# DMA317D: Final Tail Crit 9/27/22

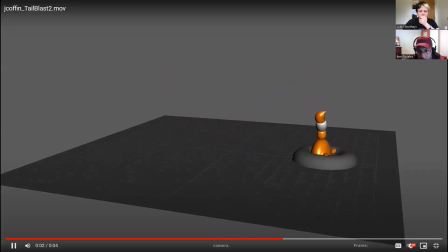1s
all right this is juliana's critique final class critique on the tail exercise all right so story-wise um who can tell me what's going on in this story
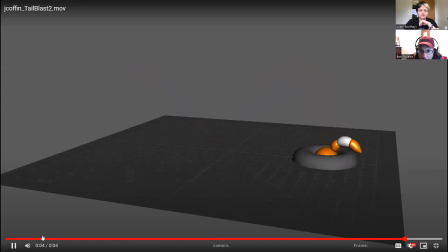what do you guys think is happening is it pretty obvious or a little confusing what do you think
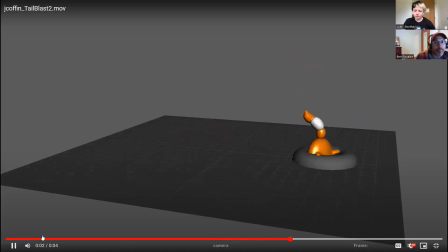33s
based off what i'm seeing foxes jump in a hole because i know what we've talked about uh yeah it's obviously hunting but if i didn't know that i'd probably just think it was playfully jumping into the hole but
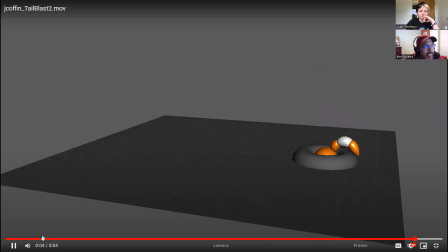48s
yeah i still think it gets it across that it's a fox a very excited fox as it jumps like twice in the air really high really sporadically yeah i think it uh it sells that okay
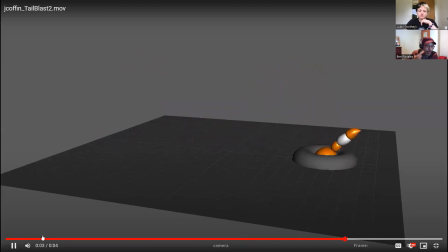64s
good so yeah if we hadn't um watched you know if you were if you're if your eyes were this is the first time you had seen this and you hadn't seen the video references um it'd be clear that the fox is jumping I don't know that it'd be so clear that he was hunting because generally foxes are really still before they make their
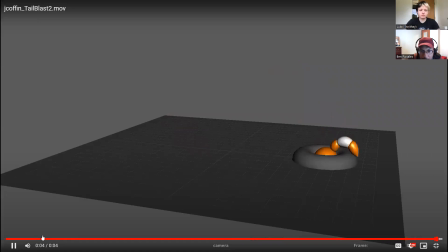83s
initial jump and he's jumping a couple of times but um anyway so yeah he's jumping around pretty happy he buries himself um and we kind of use this default torus shape to to make him look like he's burrowing a little bit damien says i think the last droop of the tail conveys well that it
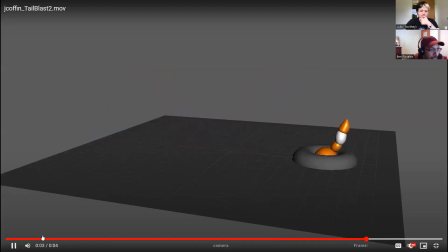102s
has either given up or is tired yeah fox doing fox things yeah okay so what's working well for uh
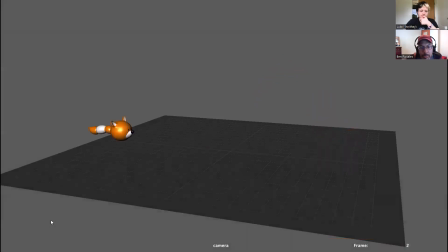113s
juliana as far as animation goes what do you guys think i
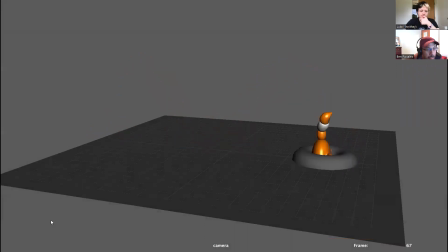128s
mean kind of like how i said earlier the the last droop it kind of like bounces a little bit when it falls i don't know i think that part is pretty good yeah the the tail at the very end yeah yeah kind of seems like it just goes
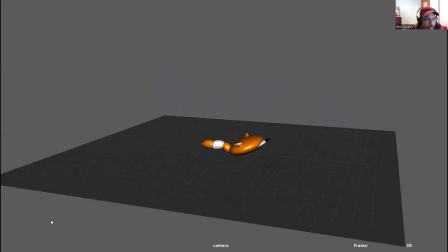146s
limp a little bit like it gives up that helps really communicate the idea of maybe he's just tired so are we are we completely off base juliana or are we on track are we are we telling the right story are we understanding the right story okay good
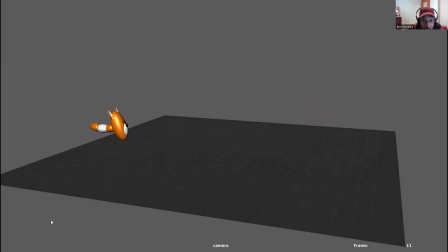167s
so just watching the um arcs it seems like at least um the body shapes are following a three times they seem like they're following a fairly clear arc which is good um what
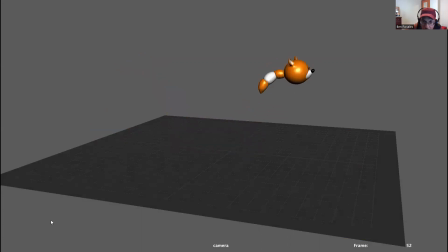182s
do you guys think of the squash and stretch and the tail the overlapping action on the tail how how's that working out are there areas to improve what do you think beck says it's a very squishy fox yeah
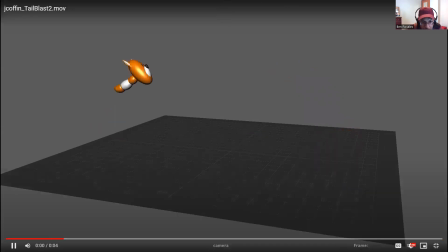202s
there's definitely squash and stretch one part that i it's a little bit more obvious right through here, you can see that the fox goes back to its initial or its default shape at the top,
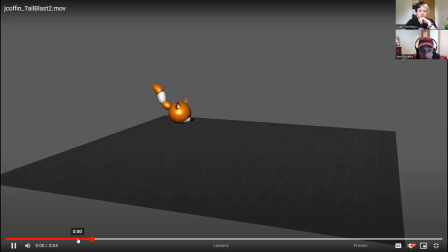216s
which is good because gravity finally starts taking over again and it starts to... On the other end though, I think if we frame by frame through some of these initial poses,
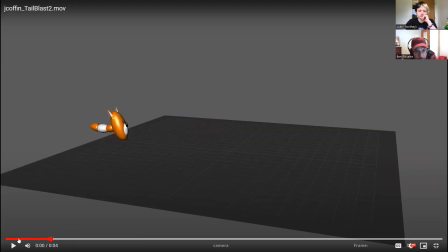236s
So we have a squash, we have a stretch, but we hold that stretch for one, two, three, four, so four frames. You probably want to get out of that sooner.